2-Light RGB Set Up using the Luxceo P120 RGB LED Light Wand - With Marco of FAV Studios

A good cinematographer not only creates the look, but also guides the eyes of the viewers where he wants to, and that makes the whole difference. Now, this is one of the looks, the tilt and orange, one of the many. If we try to change colors, this is like, for example, a red and a blue, this is what we'll get.
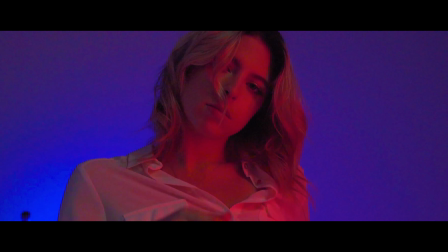4:45 And if we are in the same shots, as you can see, red and blue creates a lot of contrast, a very, very deep contrast.
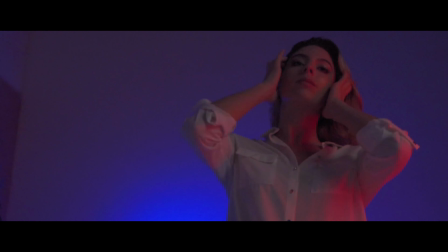4:53 This light, of course, is more contrasted, creating more depth, but it doesn't look that attractive to the eyes.
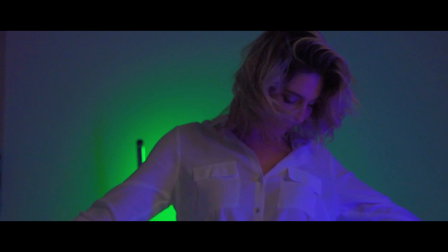5:00 and the same will work for a magenta and a green. And this looks great as well.
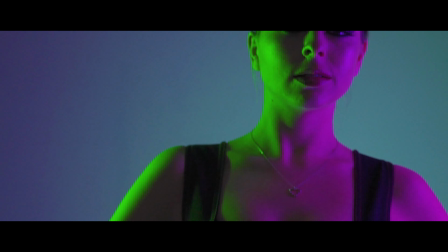5:06 What we did again is we picked two colors from the color wheels that are complementary,
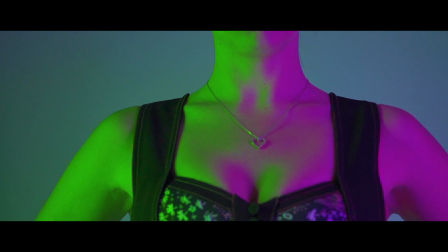5:13 so they are opposite side to each other, and we created this very hard contrast, creating a depth.
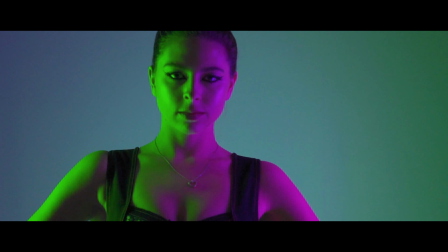5:19 This one looks even more artificial than the red and the blue,
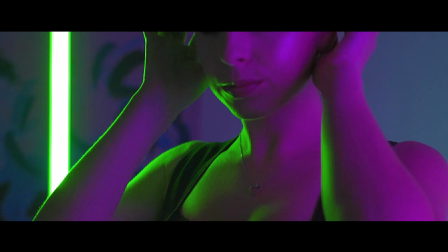5:23 but it's something that sometimes you want to go for like different kind of scenes.
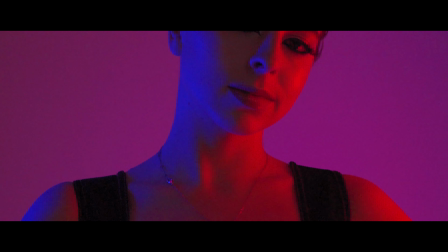5:29 Now, if you feel like very experimental, what you can try to do is increase it even more.
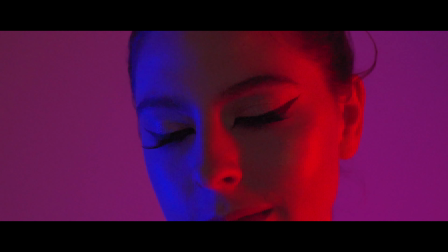5:35 How do we do that? Very simple.
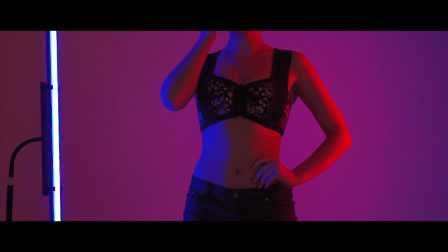5:37 We don't have a key and a backlight, but now we have two rim lights, and with these two rim lights we create such a good contrast.
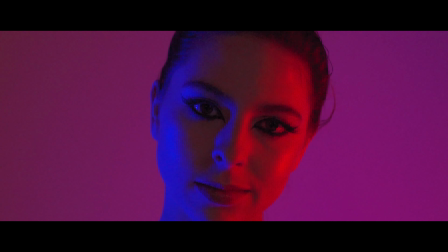5:46 Let's try, and let's go cinematic in 3, 2, 1.
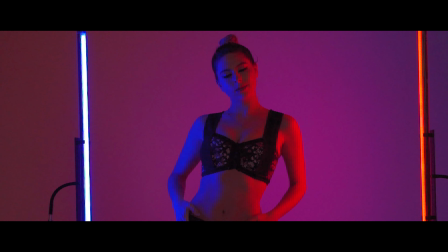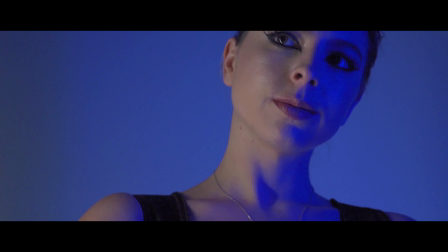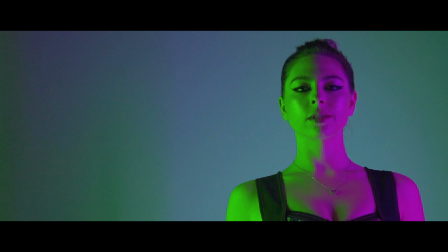As I said before, RGB lights are great because they're practical and you can do everything in camera rather than doing everything in post with color correction and color grading, like this.
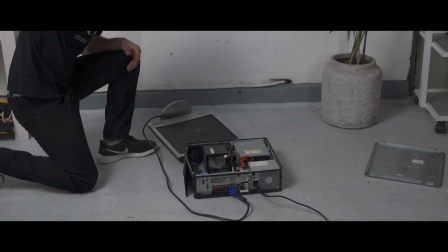Anyway guys, this is it. We learned some basics of colors, we learned some basics of two lights with RGBs. It was very nice to be part of this tutorial. Thank you to... Is a mannequin again? Really? I shall post some more tutorials soon here at FAV. Guys, I'll let you decide. Is it gonna be practical lights or is it gonna be color? We're gonna talk about color in there. You decide. Again, I have more
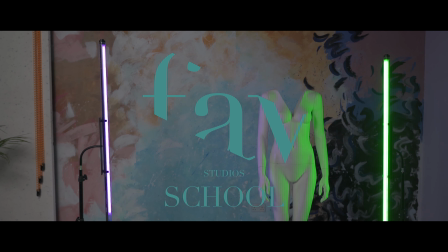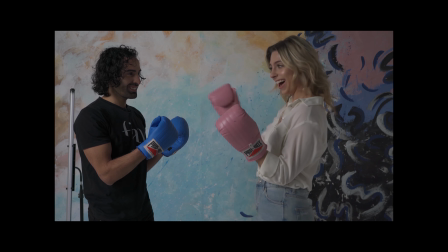7:04 I can do it, Marco. Stronger. You're stronger than that?
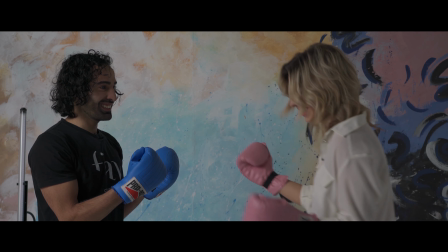7:10 That's it. That's it. That's the one. Okay? Ready? Okay, that's cool.